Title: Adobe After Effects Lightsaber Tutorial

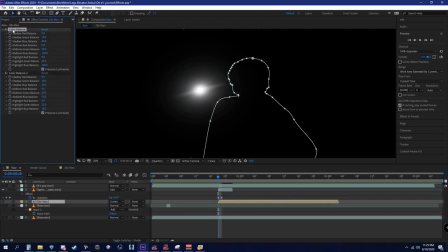1500s
And then I take the top color balance, so the main one, and then I copy that, and then I paste it into here, so then it's blue. Turn this back on, turn basically everything back on.
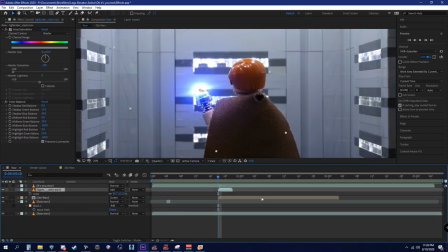1519s
Boom. Looks pretty cool. And let's just make this a little bit bigger. So cool. We got our lightsaber activation right there.
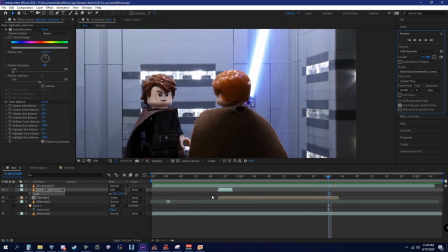1531s
Now for our deactivation, it's just going to be a reverse. So what you're going to want to do is duplicate that layer that you just worked with. I'm going to click P to take that off, R for that off. So we're just starting from the very beginning.
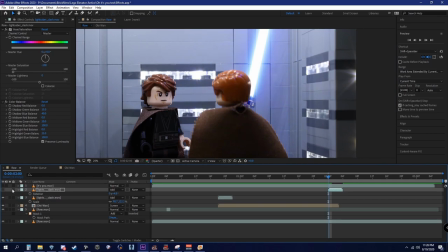1547s
But since we're doing this and it's deactivating,
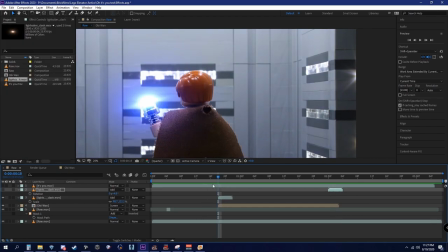1553s
we want the clash to get bigger instead of smaller. So by default, the video for the clash, it starts out big and then just gets smaller.
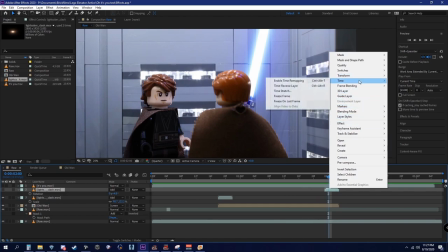1563s
So we want to do the reverse of that. So time, and you're going to want to do time reverse layer.
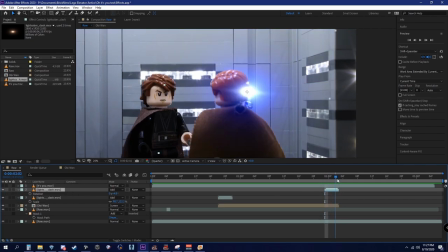1571s
So then if we turn this back on, as you can see, it gets bigger because we've just reversed the video.
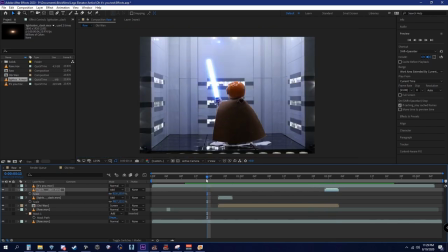1578s
So now it's getting bigger. Wow, magic, right? All right.
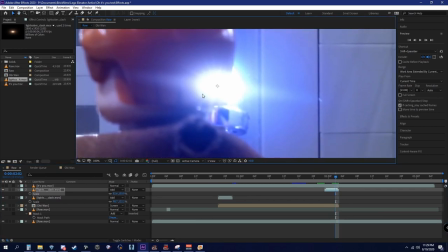1584s
Now the only thing that we have to do is key out the clash from Obi-Wan here.
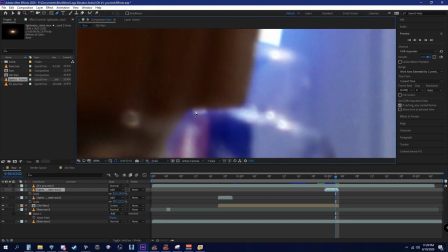1591s
So we're going to be doing the same thing as we did for the lightsaber.
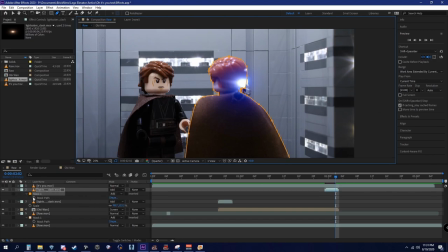1600s
All right. So M, mask path, change this to subtract. Go into the feather, make this about 5.
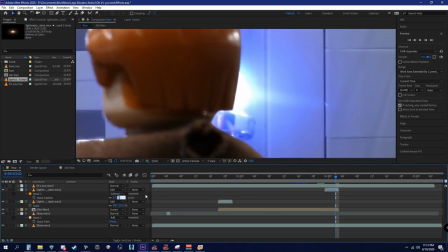1612s
Wow, that's still really harsh. Let's change that to 10.
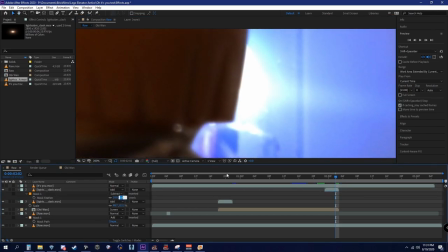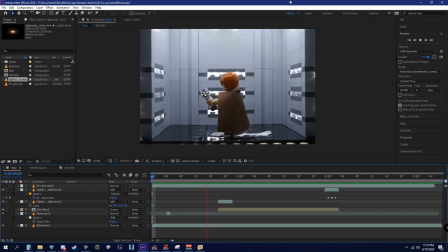1624s
15? Yeah, that works. Okay. Cool. Our lightsaber effect is now complete. Only thing I want to change, just so that the lightsaber kind of stands out, is change the video itself.
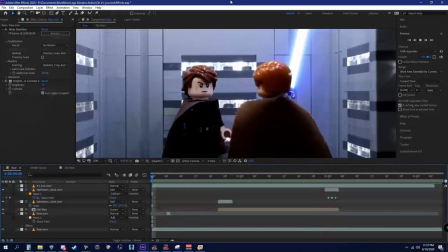1639s
Sweet. My shot is done. Only thing I needed to do left is crop it, and it's finished.
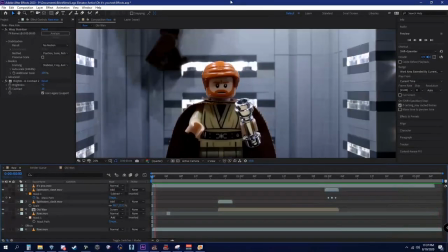1646s
So for another part of a lightsaber, when, say, like two of them are clashing together,
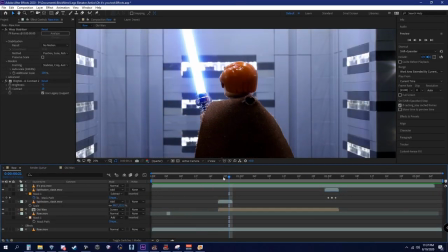1652s
it's basically just the same technique as I showed you guys, except you're not changing it to blue.
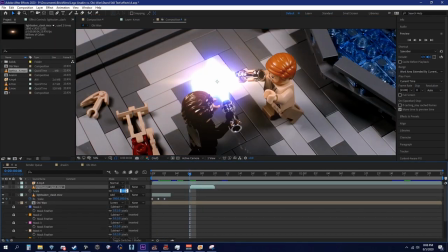1657s
And only thing you need to do is track it with the two sabers that are clashing,
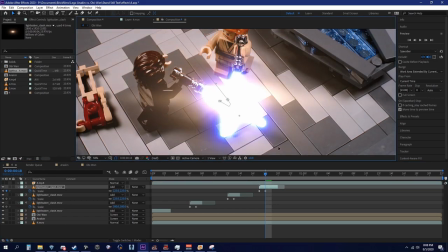1664s
and say it doesn't take as long as 3 frames for the full clash, it's only like 1 or 2.
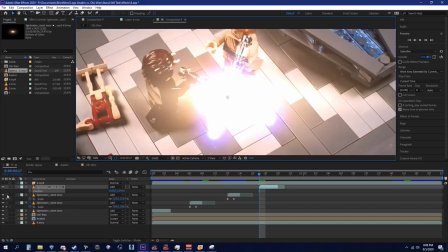1671s
Just cut the video down and it'll look fine. And basically just mess with stuff, see how things look and whether you like it or not.
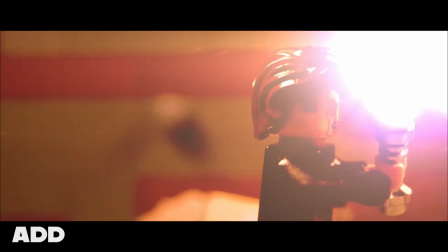1681s
But just keep in mind, you do want to have the clash on ad and not screen, or else it won't look like it's a part of the shot.
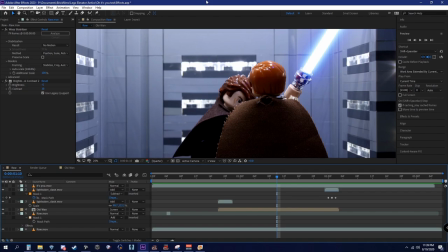1688s
But yeah, hope you guys enjoyed this video, and hope I helped improve your brick films in a way. If I did, please let me know down below. I always really appreciate feedback. Till the next brick film, I'll catch you guys later. See ya!